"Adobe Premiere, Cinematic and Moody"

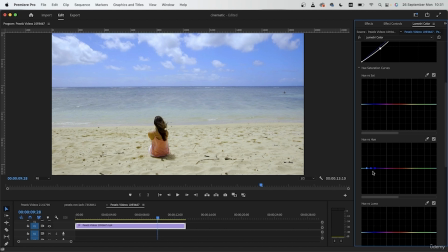(12:36)
So pay attention to which channel you're using so you don't get a weird result.
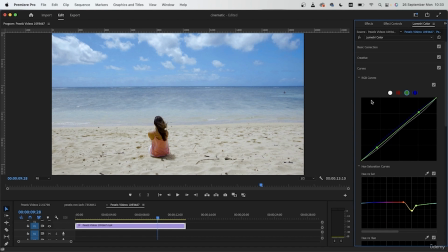(12:46)
So after working with the hue saturation curves and the RGB curves, I now have this result.
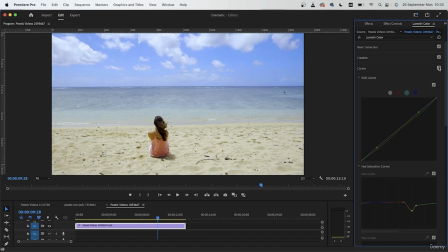(12:53)
Before, after.
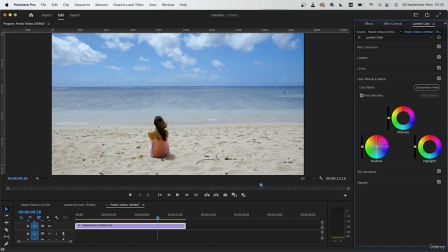(12:56)
Let's close that off and head down to color wheels where we can just add a little bit more tint to whichever areas that need it. Then go back to the basic correction and work with the sliders one more time.
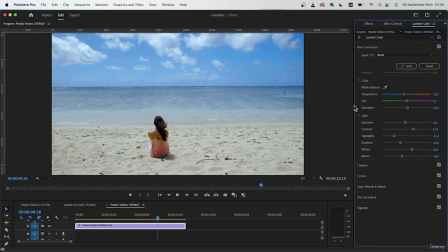(13:16)
There we go. Once you're finished, we can now go ahead and maybe add some vignette just to center things around the subject.
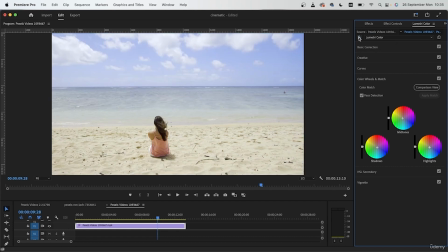(13:27)
So we're done with this. This was before, this is after.
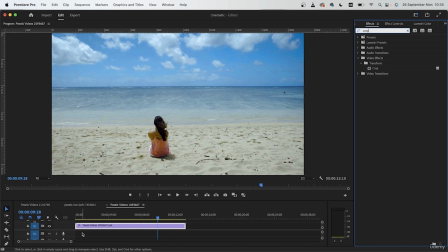(13:31)
You can add a crop effect to your videos if you want them to look a little bit more cinematic. So add this right on top, go to Effect Controls, come down to Crop,
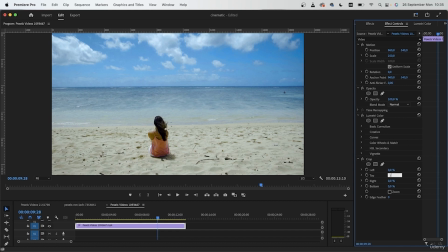(13:44)
then remove a percentage from the top and bottom. So 5% from the top, 5% from the bottom.
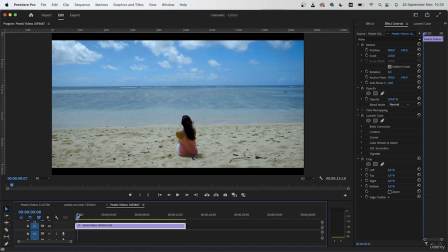(13:53)
And now this looks like a cinematic film.
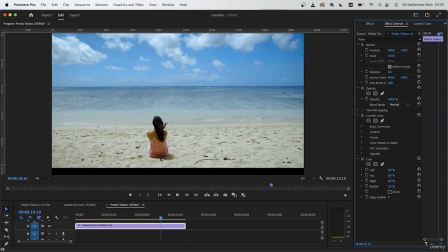(13:56)
You can of course add to these if you want, but I will stick with 5%. Copy this effect, select it, Command C or Control C on Windows, go back to your other videos, and then just hit Command V.
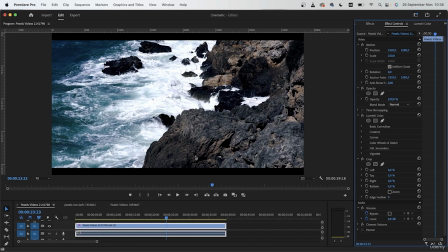(14:13)
So now I have 3 cinematic looks that I achieved by 1. Darkening the video, 2. Making the video colder, and 3. Isolating the colder tones. If you take a look at the color wheel, the bottom half are cold tones, the top half are warm tones.
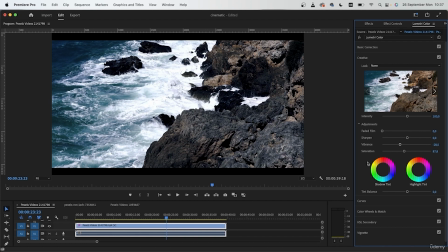(14:31)
So in the moody cinematic styles, we're trying to get rid of the warmer tones and just isolate the colder tones.
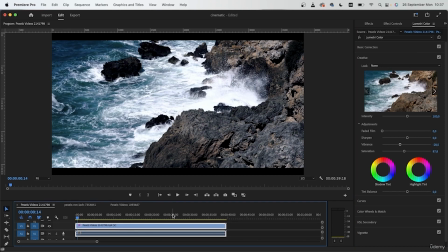(14:40)
Another tip is to use this style when you already have a lot of cold tones,
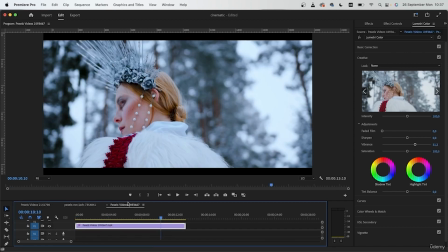(14:46)
such as a forest scene, any scene with water, or a blue sky.
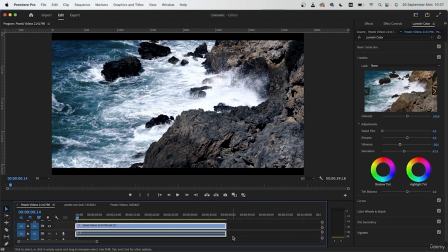(14:56)
It also helps to have neutral elements in your video, so rocks, sand. These guys don't have that much color to them, so it's going to help make your colder elements pop out even more. So I hope you guys enjoyed these 3 examples, and I will see you in the next lesson.